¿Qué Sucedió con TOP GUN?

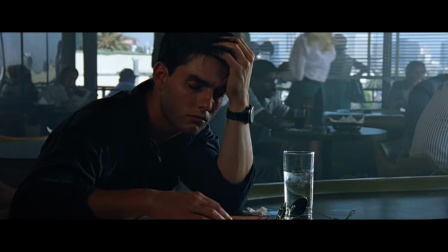El único problema era que el actor no estaba muy interesado. Cruise recién filmó la ambiciosa película de fantasía Legend de Ridley Scott.
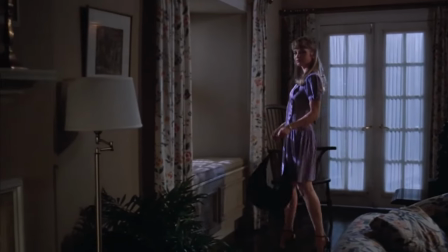Había terminado su relación con Rebecca DeBornay, su coestrella en Risky Business, y disfrutaba de un viaje por el país por lo que no le interesaba comprometerse con ningún proyecto.
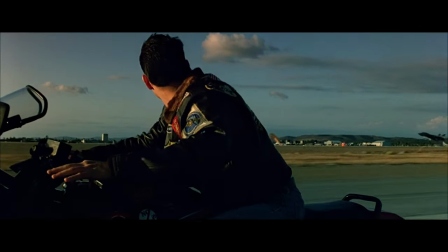Pero Brockheimer sabía que el actor era adicto a la adrenalina con necesidad de velocidad.
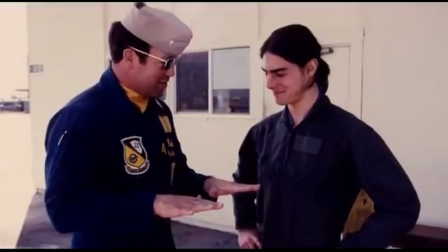Los productores pensaron que podrían convencerlo si lo podían subir a un jet de combate y arreglaron para él un vuelo con los Blue Angels en California.
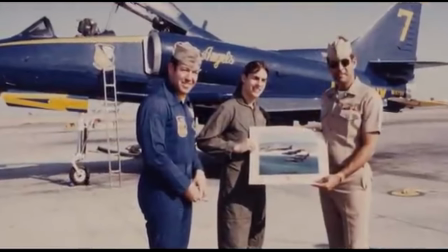Y dicho y hecho, volar por el aire haciendo piruetas fue toda la persuasión necesaria.
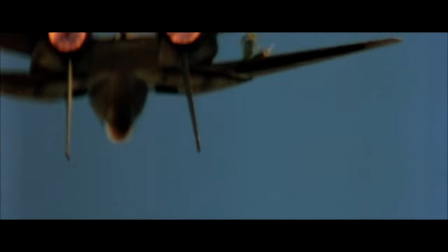Claro que había un detalle.
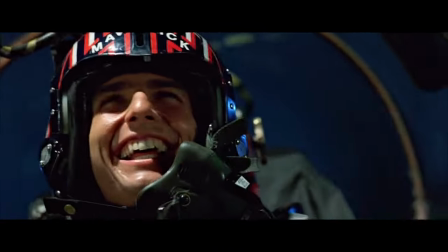El agente de Cruz quería un millón de dólares por su participación, lo cual en esa época era un buen dinerito para un joven actor con un solo éxito en su currículum.
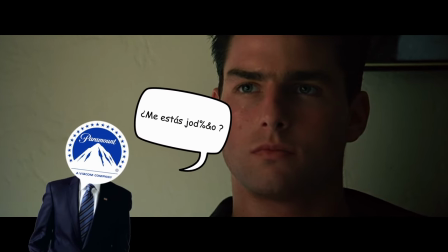Los productores se indignaron por la cantidad y acudieron al director de casting para buscar alternativas,
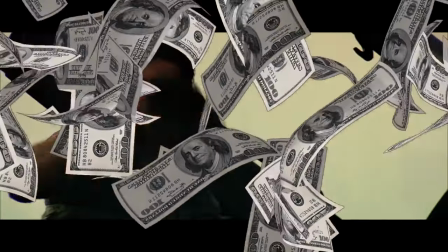pero cuando admitió que no había alguien más adecuado para el papel, Cruz obtuvo el primero de muchos jugosos cheques. Para dirigir la película, Simpson y Bruckheimer acudieron a Tony Scott, hermano de Ridley.
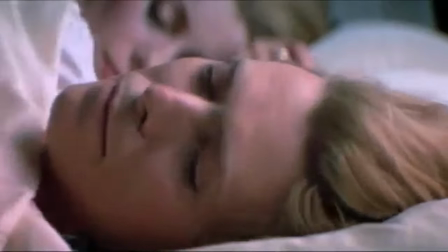Se le consideró una opción inusual ya que su única película, el thriller de horror semi-erótico de David Bowie de Hunger,
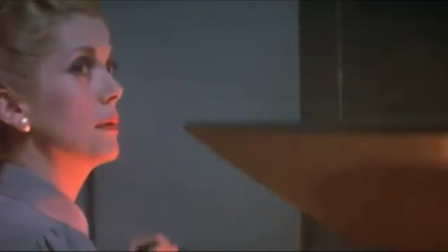no fue muy bien recibida, aunque los productores admiraron su estilo.
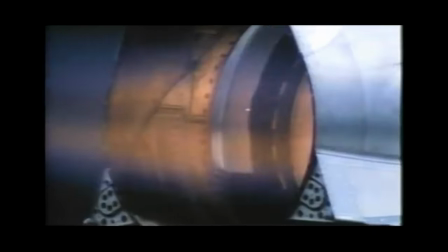Pero fue su trabajo en comerciales lo que llamó la atención del estudio, particularmente un anuncio de SAV que presentaba una carrera entre un jet y un auto.
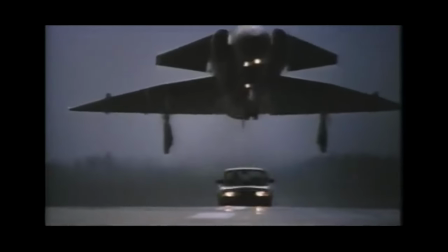El director imaginaba Top Gun más oscura, como Apocalypse Now en un portaaviones, pero pronto vio el potencial para hacer un filme con los rockstars del firmamento.
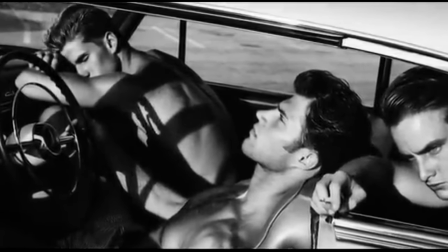Cuando llegó el momento del casting, Scott se inspiró en un libro fotográfico sobre modelos masculinos del autor Bruce Weber.
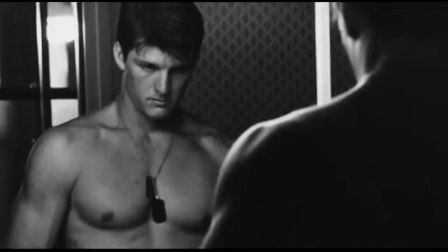La película se convirtió entonces en un trampolín para muchos actores jóvenes. Al principio, Val Kilmer no estaba interesado, pero Scott lo convenció de hacer de Iceman la contraparte calculadora del impulsivo Maverick.
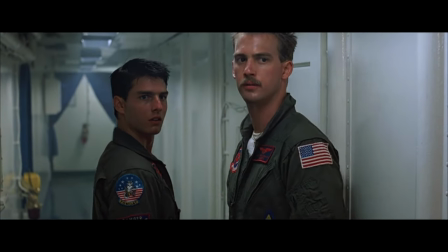Anthony Edwards, de Revenge of the Nerds, consiguió ser el amigable oficial de radar de Maverick, Goose.
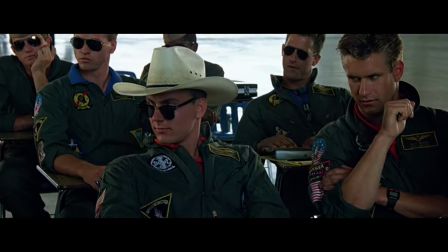Otros trajes de vuelo los llenarían Barry Tov, Whip Hobley, Rick Rossovich y Tim Robbins,
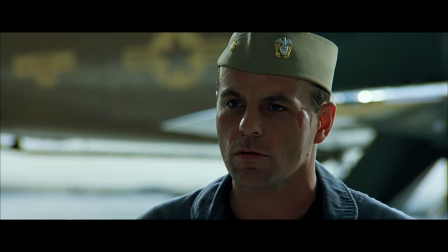con figuras de autoridad interpretadas por Michael Ironside, James Tolkan y Tom Skerritt.
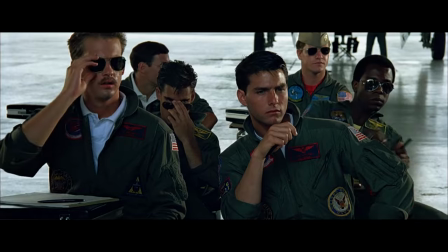Para el elemento romántico Charlie Blackbooth, muchas actrices fueron consideradas, incluyendo a Linda Fiorentino, Ally Sheedy y Meg Ryan.
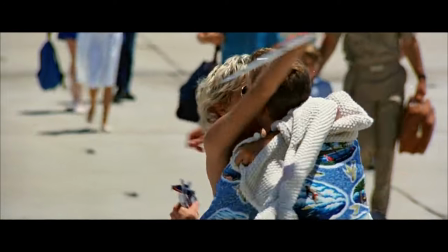Esta última terminaría siendo la encantadora esposa de Goose.
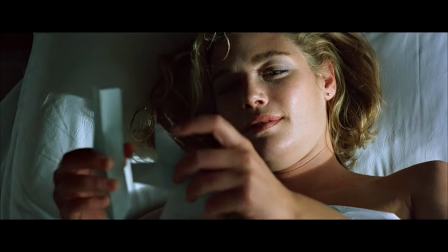El papel de Charlie lo ganó la actriz de teatro Kelly McGillis, quien causó buena impresión junto a Harrison Ford en el thriller Witness.
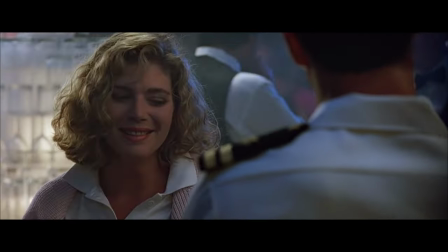Scott sintió que ella poseía la madurez emocional para balancear el ego carismático de los pilotos de Top Gun.
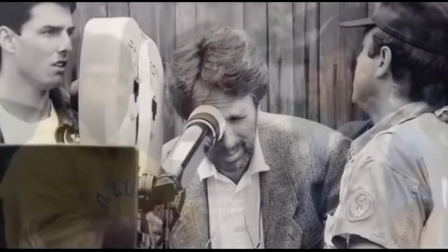Aunque el proceso de casting fue relativamente fácil, la producción sería una constante batalla entre los realizadores y la marina,
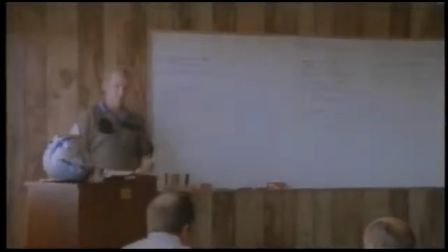quienes eran extremadamente protectores de su verdadero programa Top Gun y cómo sería presentado al público.
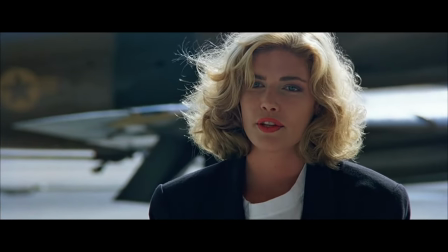Las primeras versiones del guión presentaban a Charlie como una oficial más, pero la marina prohibió este tipo de relación.
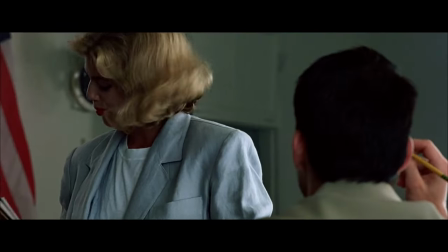El personaje cambió a una contratista civil que se basó en una persona real que los guionistas conocieron en Miramar.
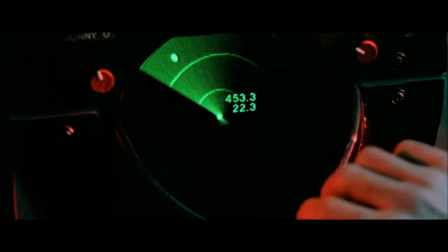Otro punto de fricción fue la muerte de Gus, quien originalmente moría en una colisión en el aire,
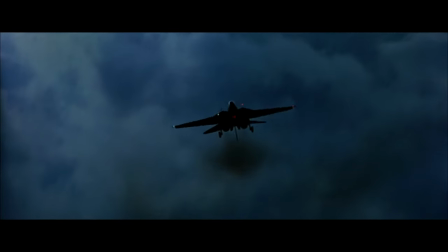uno de varios accidentes que la película planeaba incluir, pero la marina solo aprobó presentar un solo accidente y debía ser con un solo avión.
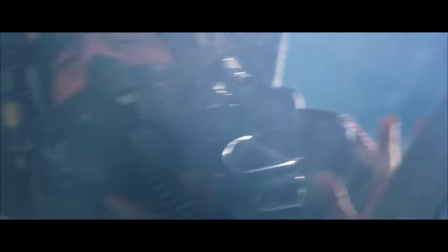Esto llevó a la escena de Maverick cayendo en picada después de pasar por la turbulencia de otro jet.
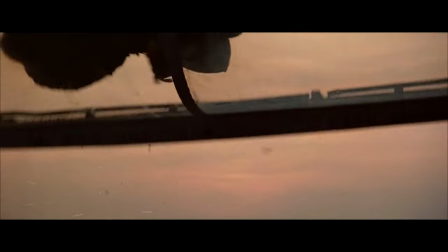Goose pierde la vida al eyectar su asiento y golpear la cabina. Todo basado en la aerodinámica real de una historia que contó Pettigrew.
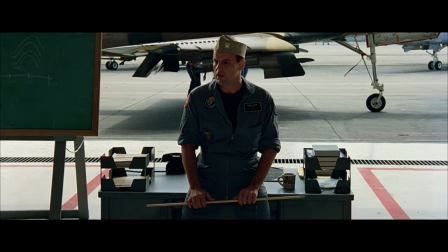Otros momentos de irrealidad que no agradaron a la marina fue la escena del informe, desde las medias de Charlie,
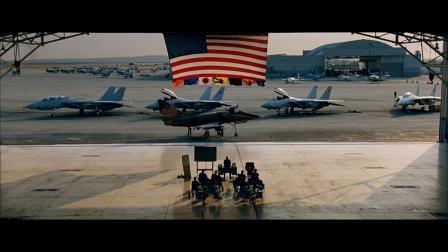el sombrero de vaquero de Wolfman, a la reunión en medio de un hangar abierto. Cuando lo práctico sería una sala de juntas.
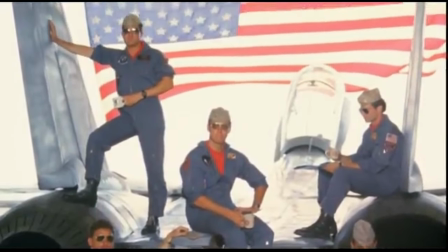Cuando los instructores en la base vieron la escena y expresaron su desaprobación a Pettigrew, el veterano solo dijo, a estas alturas solo trato de evitar que se convierta en un musical.
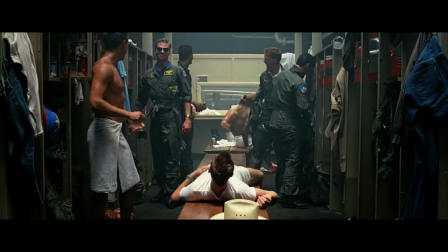Hubo también concesiones, como la del cuarto de lockers.
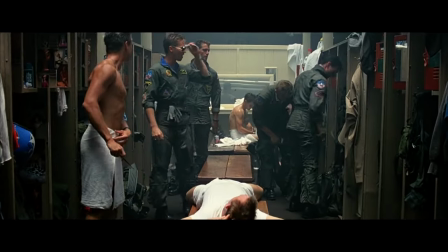Pettigrew entendió la analogía a los deportes y la idea de presentar conversaciones que ocurrieran sin el rango militar y el uniforme.
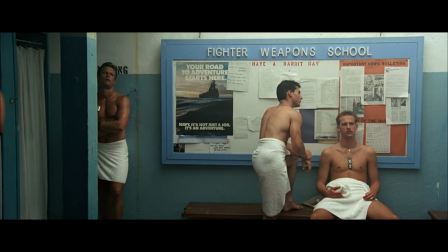Y claro, también el atractivo de ver galanes semidesnudos para disfrute de la audiencia femenina.